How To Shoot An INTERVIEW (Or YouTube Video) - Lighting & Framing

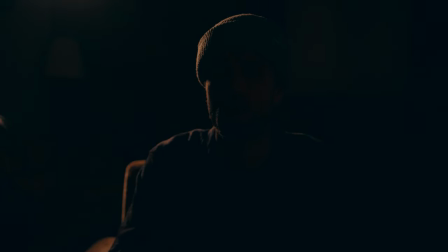0s
Lighting can be very difficult. You can make it as complicated as you want with just one light or you can fill it up with some nice practicals.
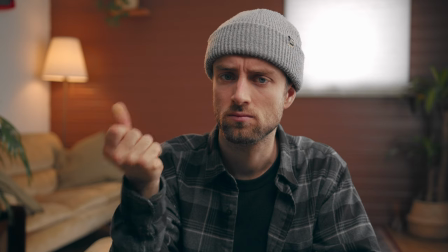7s
You can also make the entire scene look a lot brighter. Let's take it back.
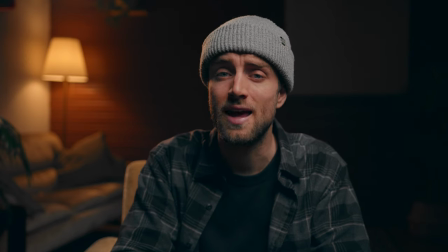15s
That's better. The thing that you can do with lighting is infinite. And when does a frame look correctly? Well in this video we're going to take a look at how I create my YouTube videos but also what the thought process is behind lighting interviews.
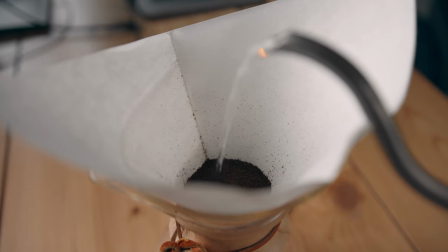28s
Since my YouTube videos are quite the same, I don't need to prep as much. But for an actual interview, I plan things a lot more.
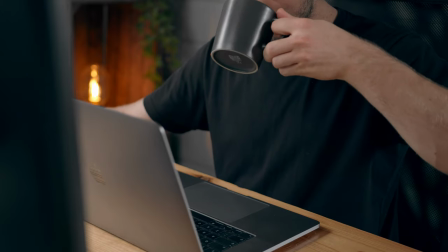35s
Once we know the location we're shooting in, I like to create a simple lighting diagram using Photoshop and a tool called Film Set Objects to create very simple yet detailed lighting plans.
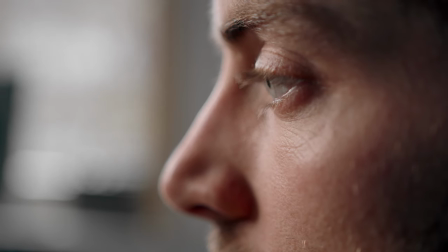44s
Once this is done, I present this to other creators. I also make mood boards.
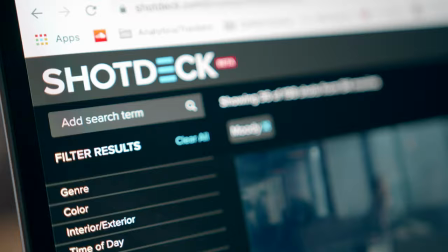49s
I use ShotDeck for this. It's a tool created by Lauren Schur, the DOP of Joker. It's basically a huge database of film stills with loads of metadata.
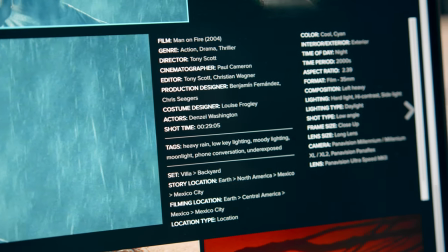57s
This way you can easily navigate through different scenes to find exactly what you're looking for. Let's break this lighting setup down first. For an interview you typically want a key light.
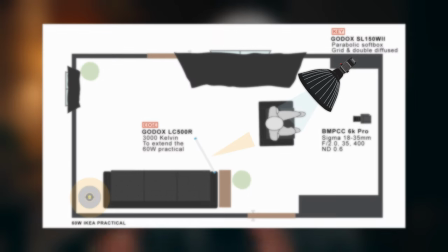69s
That one. A key light is the main light source exposing the subject or talent and in some cases this is enough.
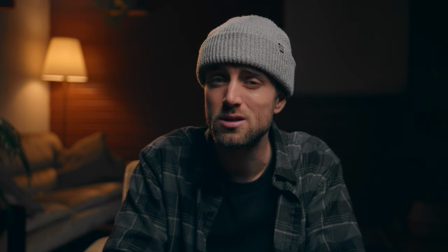77s
But if you want to create a visually more interesting looking image you want to consider using different lights like that one. Alright so after you have found a spot where you want your talent to be you know where to place your key light i like to have my key light at
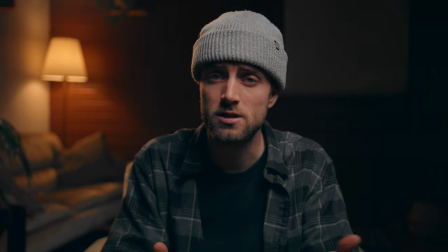91s
around a 45 degree angle away from me or away from the talent to create a nice contrast on the face let's see what a different key light angle does to the contrast ratio on the face the light fall off and also what it does to the mood of the film
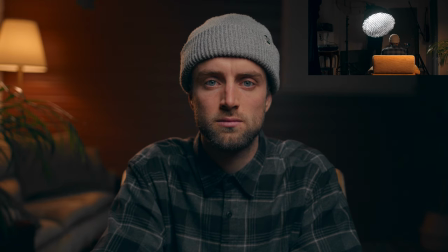103s
frank is holding the key light straight in front of me and he is slowly moving to the side and you can see that the contrast is
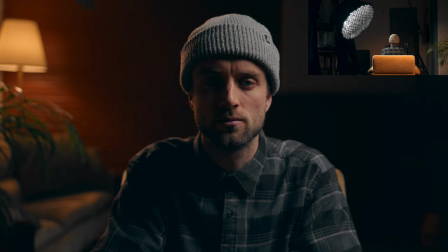111s
increasing right now we're parallel to my face and you can see that there's no light left on the left side of my face now
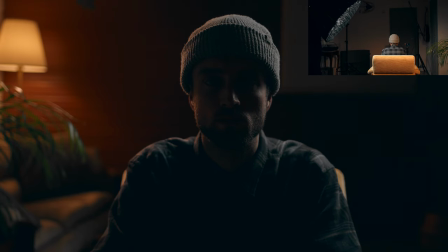120s
we're in a 45 degree angle behind me and you can see that our key light became an edge light okay so now that we've positioned our key light properly
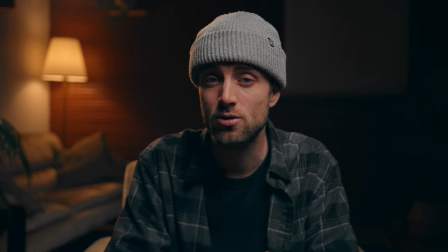129s
we can play around with some practicals a practical is basically a light source that is present in the frame like that ikea lamp for
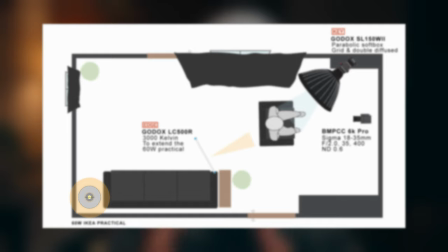135s
example after having set up the practical the thing that I like to do is to see what kind of light this practical creates and if I can use it
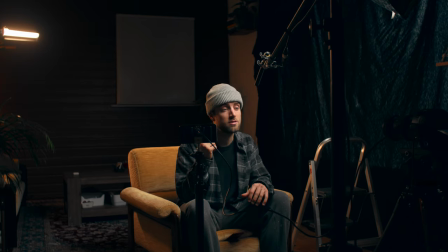142s
to create a more realistic setting. Therefore I used a Godox LC500R which is a light stick that ranges from 2500 Kelvin
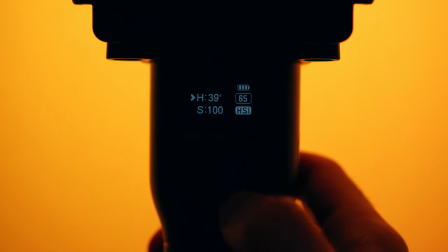150s
all the way up to a thousand Kelvin but also lets you toggle through a 360 degrees of view.
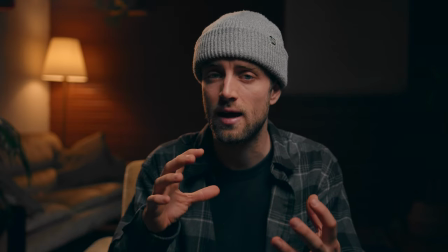156s
Now I mounted it on a c-stand and I extended the light that comes from the practical to fall on my shoulder and my face.
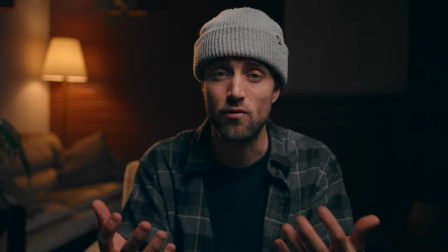163s
This is called a rim light.
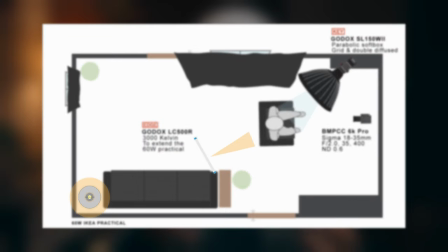164s
We use this technique to separate the talent from the background but also to create a more three-dimensional look and image and to give it a little bit more depth.
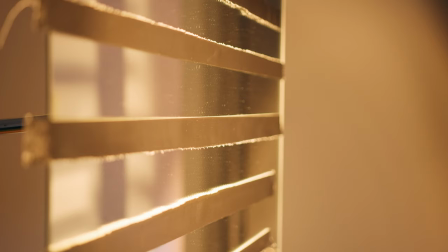173s
Framing is also a very important step. I personally like to use as much depth as I can find even if that means I need to cramp myself into the corner of a room to get it. But sometimes you find yourself in situations where there is just not a lot of space to work with. Then you might want to think outside of the box.
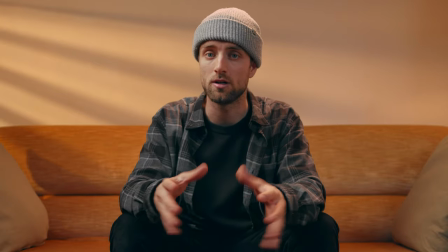191s
This here is a perfect example it's a flat background it has no depth whatsoever and you know usually it would look pretty horrible so
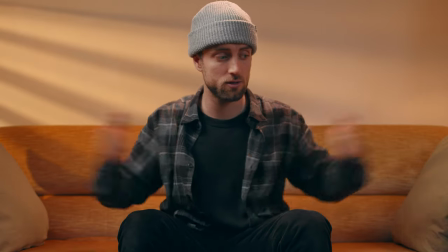200s
what i use here is symmetrical lines i made sure that everything from the middle until the sides roughly look the same then i also used a couple lighting techniques
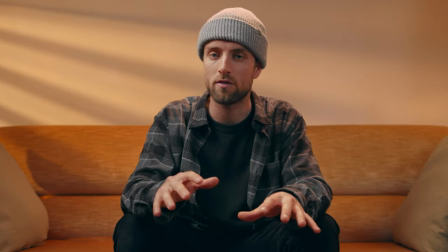209s
to make this scene just look a little bit better let me turn off everything and then you know build it up from scratch.
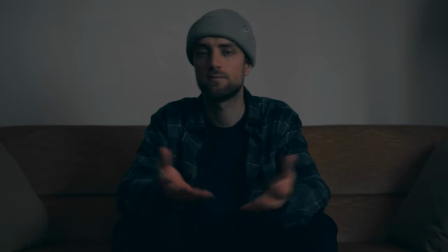219s
There we go. Looks kind of horrible.
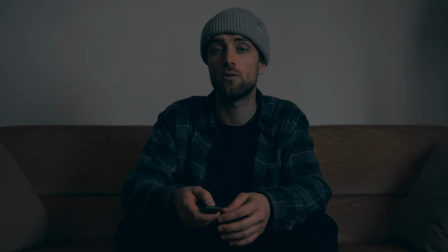222s
So what I did was I used a Godox SL60W with a mirror and some gaffer tape to create this look.
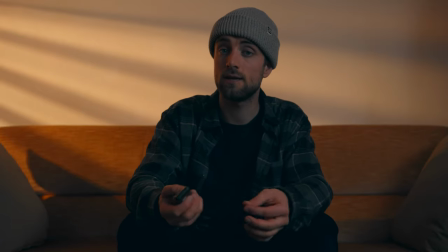229s
Then I used my key light to light my face.
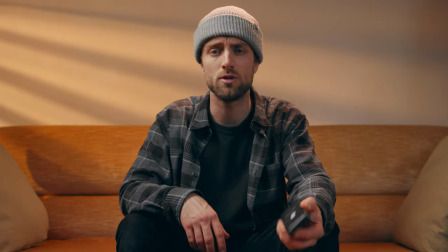232s
I used my Godox LC500R to, you know, use it as a rim light to create a little bit of depth.
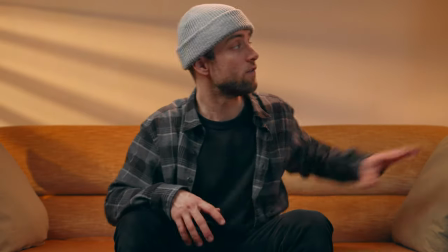241s
And then I used my practical to fill this space up with some warm lighting as well.